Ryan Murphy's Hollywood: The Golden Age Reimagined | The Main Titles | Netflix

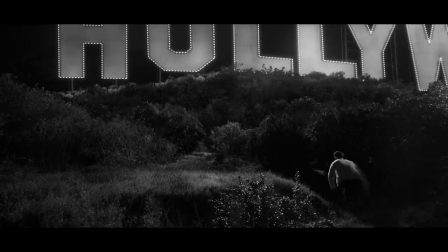This is the Hollywood sign. It's very, very high. This is Hollywood, kid. Dreamland.
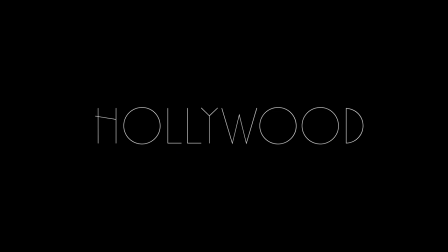I'm going to be a star. It's spectacular.
Hollywood is really about heart.
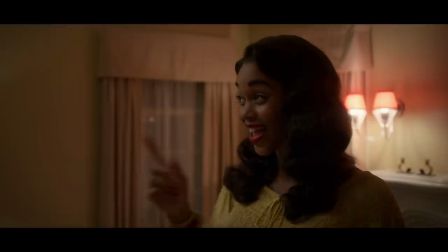Terrific! Me up there on the silver screen.
Our opening credits are about these people climbing up, but never forgetting to pull people up with them. The opening of Hollywood is really interesting, and how we created it and where we came up with the idea.
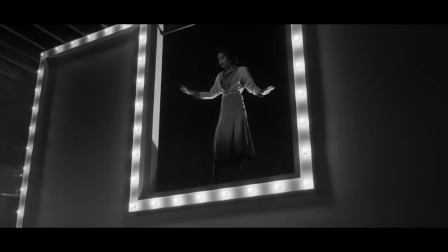Early on, Ryan had said to me that he had this idea of people climbing up the Hollywood sign. Maybe they would be diving off. Not to their death, but just diving off gracefully.
Rolls out.
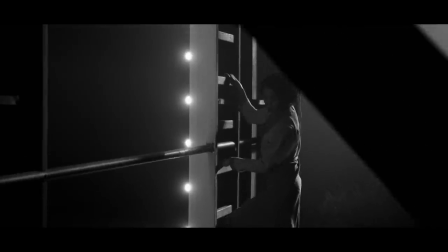He gave us this seed of an idea. And then we went off and explored a bunch of different paths. As the show developed, there was a very interesting conversation about discrimination in Hollywood at that time.
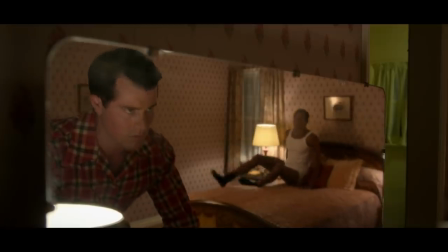What would it mean if it was more inclusive? What if this wasn't just about ambition, but about people achieving their dreams and helping each other?
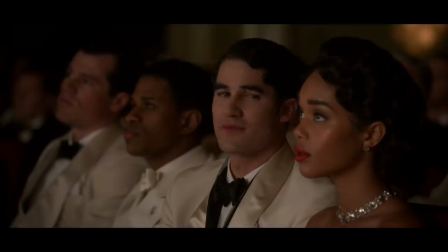This was a show that you wanted to feel hope for. That's when we changed it from the elbows out approach to pulling each other up.
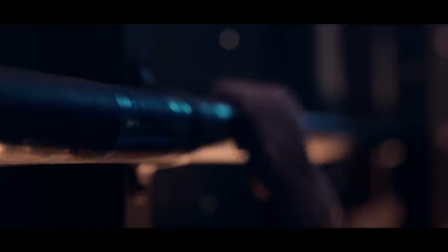And it feels better.
What do you think? It's fantastic.
When we start with the Hollywood sign, the whole idea is we're not exactly sure where we are.
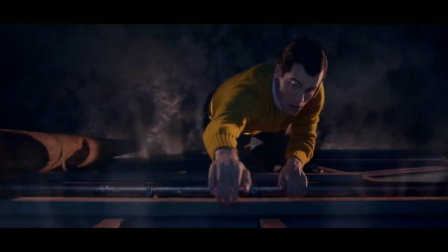We stay tight, we stay tight, and then there's this moment where we pop wide. You start to see the scope where it's not just these individual sort of ladders or bars, but you start to see that there's more in the world.
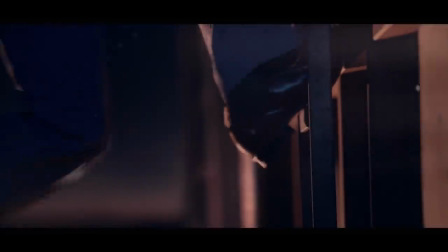There was a little bit of peril, a couple of moments where you weren't really sure if they were going to get to the top.
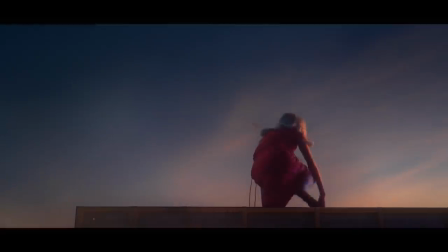And then we start getting towards the end, you've got this lighting cue, and it's just this beautiful moment of almost like a new day dawning on Hollywood.
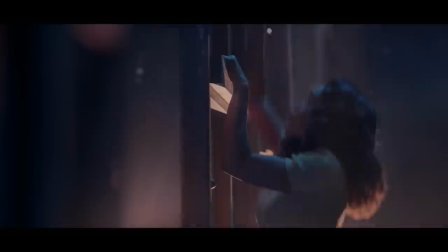They're just at the top of each of their letters, like, viewing this new day that's just crested. One of the references we used for this was North by Northwest,
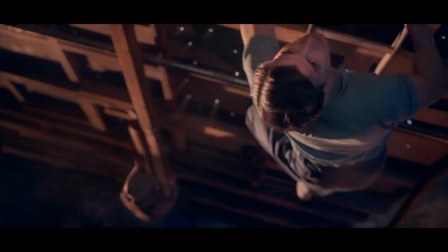and that sort of day for night scene of them climbing Mount Rushmore, getting that look, but using modern technology is challenging.
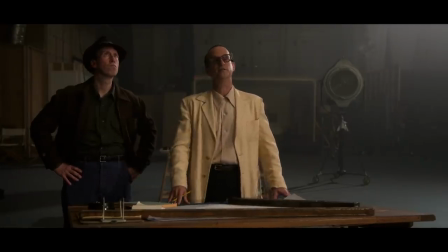You get a tight shot of a hand grabbing a rung and then cut to her standing up at the top. Yeah, that's not exactly the most dramatic choice, is it?
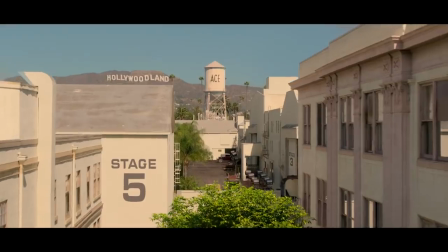We shot this in December. We were dealing with five different actors who each had their own schedules. they were actually still shooting that day.
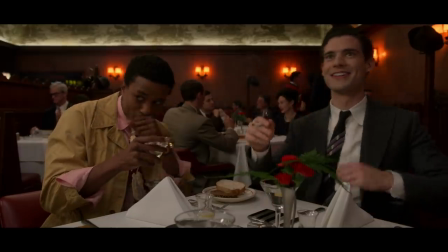It was their last day of shooting on the show. We have the best actors in the world. They were so excited from day one. Laura and Sam both had to do the climb in their heels, and they were so game. We had two cameras running so that we could get as much coverage of the actors as possible.
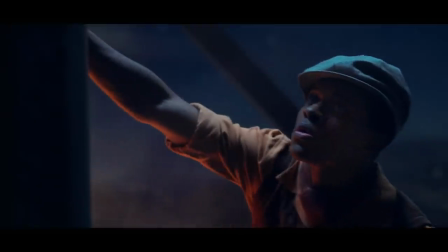Almost all of the shots are the actual actors, except for the jump.
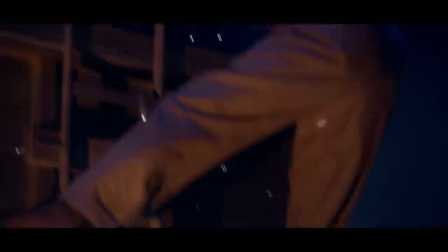It's a very short shot, but we did a few takes of this epic jump, and that is our stuntman.
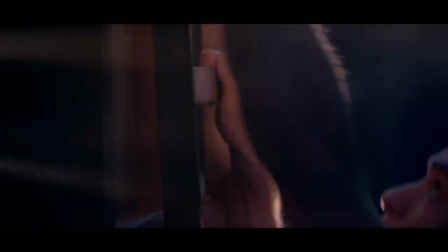All of the climbing that you see is practical. All of the actors actually on the wooden background, it's practical.
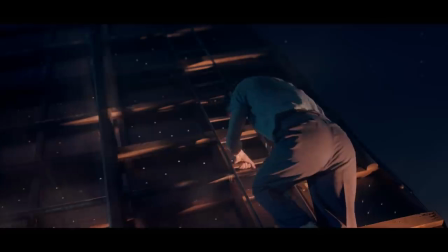I really wanted to stay away from almost all green screen, instead of just have this beautiful dark blue for the fall off. Everything that you see beyond that was special effects. We built out the world around it, put the mountains in the background, added in some atmosphere, and built out the rest of the Hollywood sign, all in visual effects.
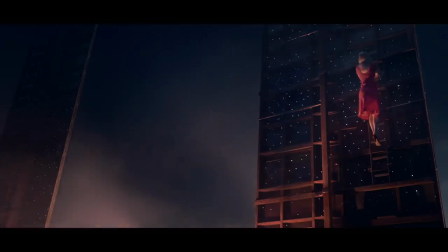I think that this opening informs the viewer you know it's period, you know who your heroes are.
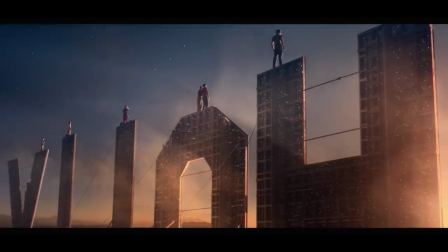I just want people to watch it and feel good and feel hope.